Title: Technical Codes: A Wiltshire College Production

During the making of a scene, several technical codes are required to be considered so that the scene feels complete.
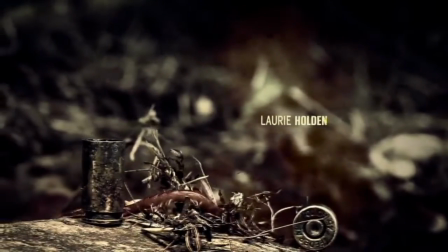0:11 These codes include mise-en-scène, camera work, sound, and editing, though with them all there are several subcategories.
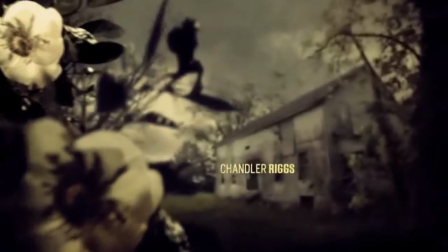0:20 As an example of the need for technical codes,
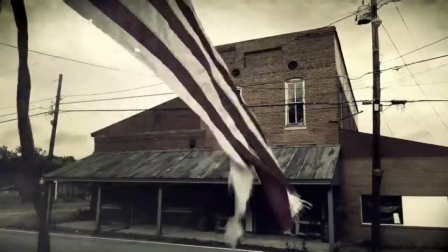0:23 let us examine a scene that has been made by professionals and analyse the codes, seeing how they are used.
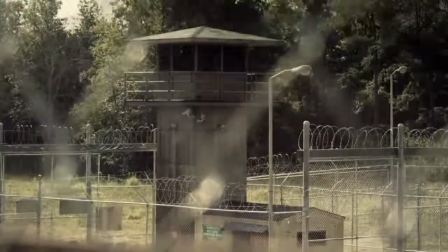0:29 For this example, we will use the introduction scene of the premiere episode of the 3rd season of The Walking Dead.
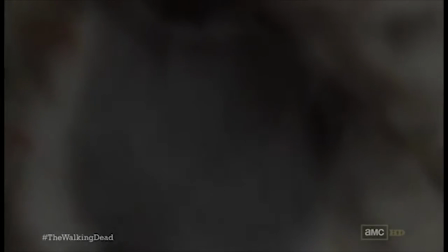0:38 Let us first start with the use of mise-en-scène, first considering the subcategory of setting.
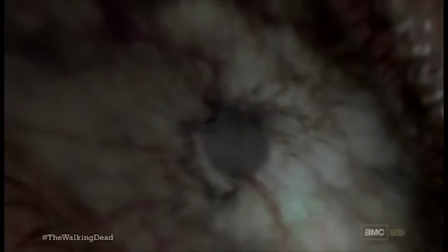0:44 During this scene there are two distinct main settings, inside and outside of the house.
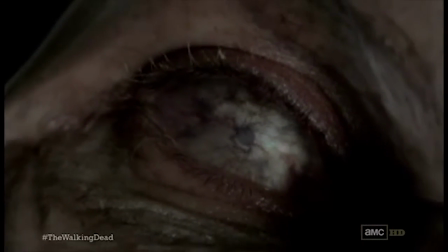0:50 This matches the interior and exterior types of settings.
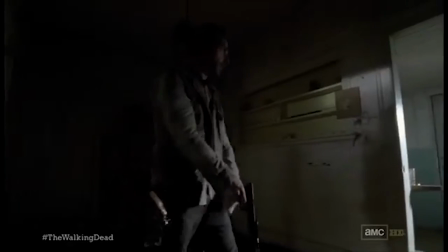0:55 Within the house, you can easily see the fact that it is set within a post-apocalyptic environment, even if you didn't know what the show was about.
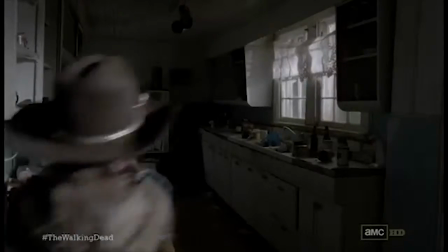1:03 The rotten wood on the door, along with the mould on the walls, strewn about furniture and the various items on the floor.
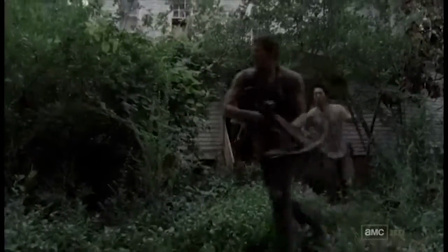1:10 Meanwhile, outside of the house leads into a garden area that ultimately leads to a street where the main characters make their escape.
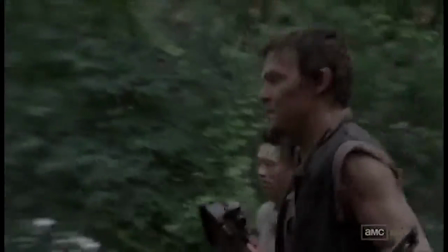1:17 This location feels abandoned, once again giving the feeling of a post-apocalyptic environment.
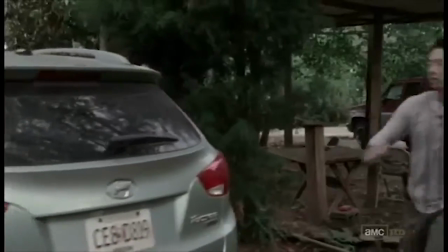1:23 Moving on to the next subcategory, we also need to consider the number of props within the scene.
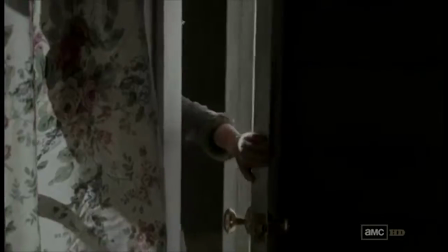1:29 The most noticeable props are the survivors' weapons, with them either using guns or different types of handheld tools.
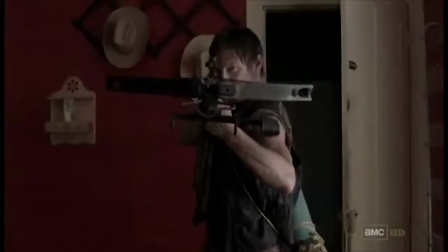1:35 Pistols, tire irons, axes, and a crossbow are only a few of the weapons used by the survivors.
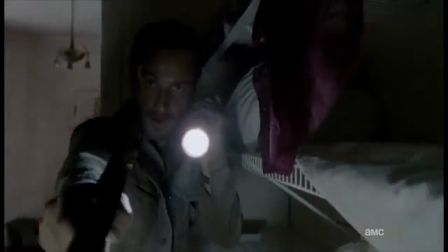1:41 This gives the overall point that weapons both conventional and non-conventional are now necessary for survival,
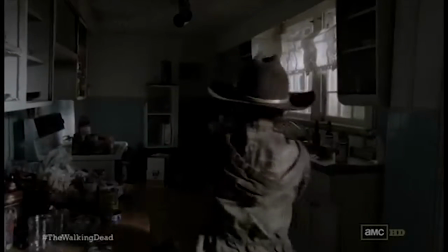1:48 and shows people who we would not be expected to be on the front lines ready to fight for their life.
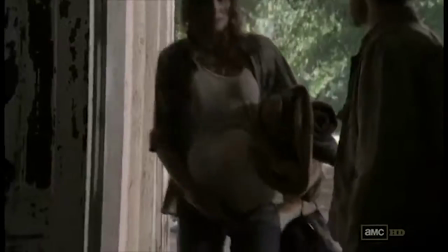1:53 Another subcategory is the use of costume. Both the survivors and the walkers are wearing normal everyday clothes that also show how different they are,
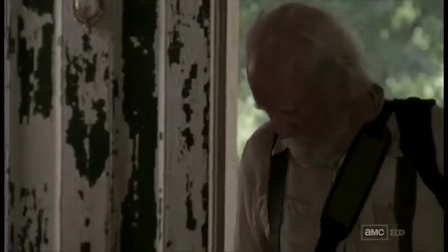2:01 with Herschel and Maggie wearing clothes that a rancher would normally wear, and Daryl wearing biker clothing.
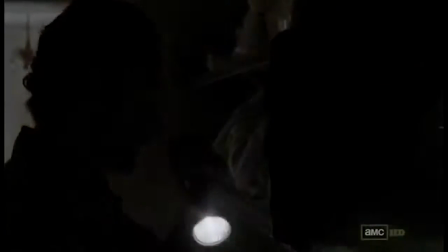2:09 Additionally, certain characters' clothing may be iconic to their overall character.
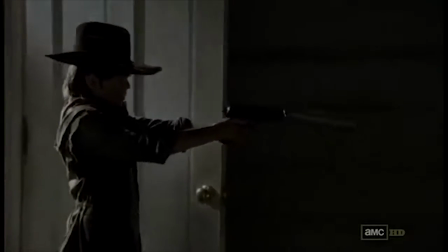2:14 For example, Daryl's angel wings show his personality has not changed too much,
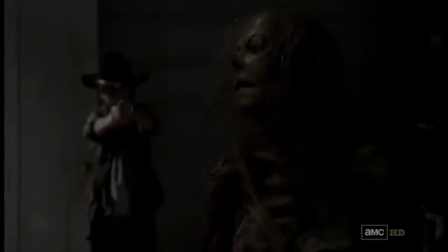2:19 and Rick's hat is shown to be on Carl, showing the continuity of Season 2 when Rick gave his hat to Carl.
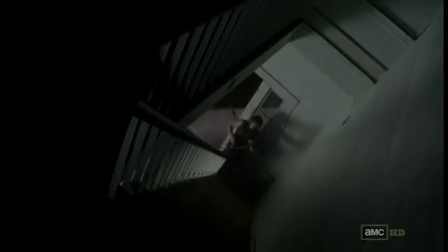2:25 Whilst there is a distinct lack of makeup on the human characters,
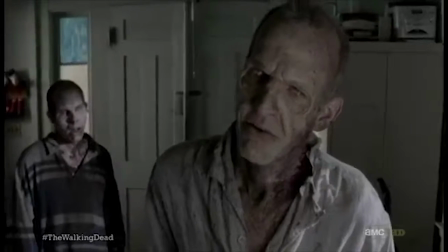2:29 there is plenty of cosmetic changes to the walkers, making them look like they are decaying and making them look more grotesque.
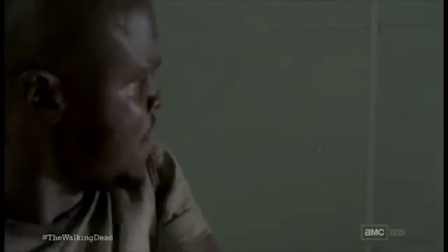2:38 The way how the survivors move throughout the scene show that they are unable to relax and constantly have their guard up.
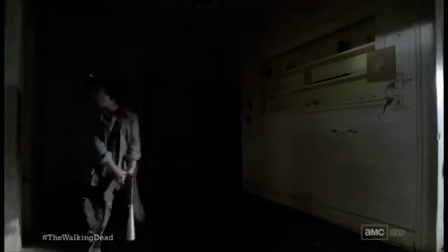2:45 They don't hesitate and work together as a team, showing that they trust each other.
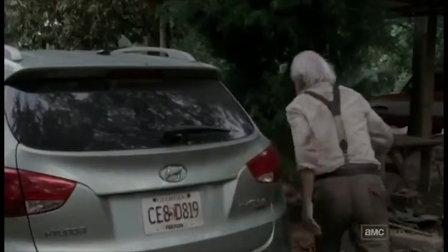2:51 On the other end of the spectrum, the walkers move how they would be pictured to walk.
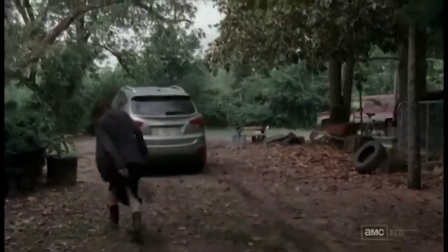2:56 They are slow and only pay attention to what they see in front of them, showing that the threat is only dangerous when the survivors are unaware of the walker presence.
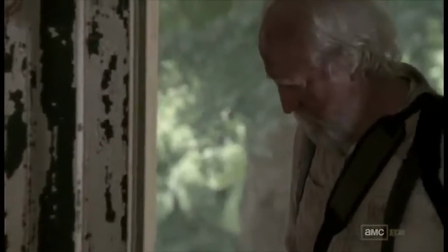3:05 Whilst the artificial effects are kept to a minimum, with most of the effects such as makeup being practical,
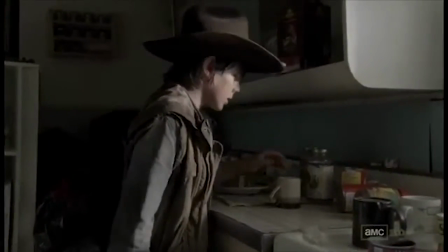3:12 there are some special effects used throughout the scene and the rest of the overall show.
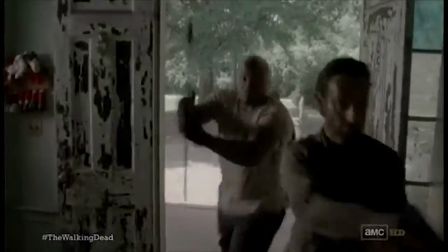3:16 The blood effects are likely the best example, where the survivors kill the walkers.
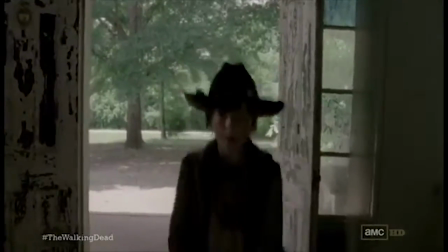3:21 The scene would be digitally changed so that it looked as if the weapon was really damaging the walker, with a blood splatter accompanying it.
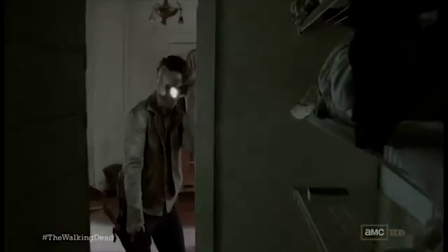3:29 Moving on, there is the next category of technical codes, which is the camera work.
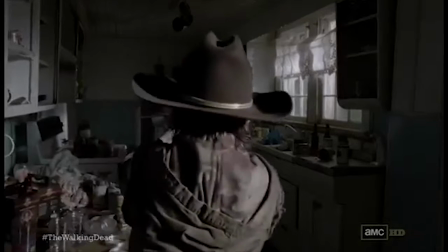3:34 This includes the overall way how the camera is framed or effects on the camera to give certain effects.
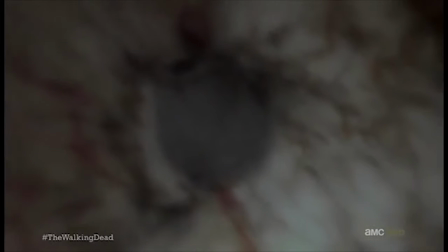3:40 There are several subcategories to the camera work. The first is framing and distance.
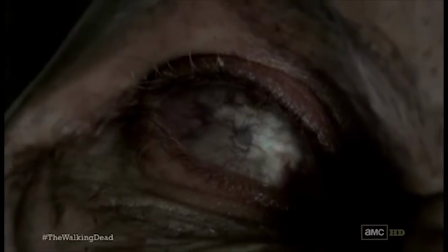3:46 This means the amount of distance between the camera and the subject. The best example is the first shot, where the frame is completely covered by the walker's eye.
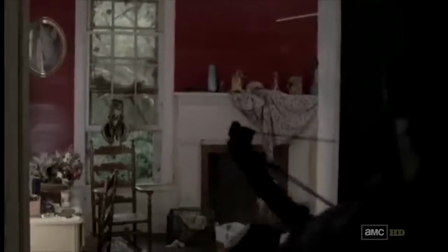3:55 Other shots include close-ups and mid-shots of the survivors, which either gives us a good look of their appearance and personality,
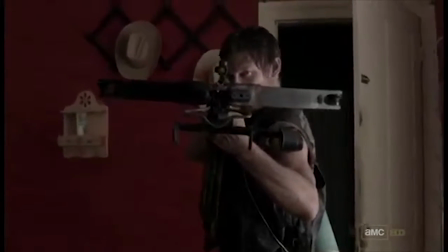4:03 or gives a good example of what they're doing, such as when Daryl is about to shoot the owl.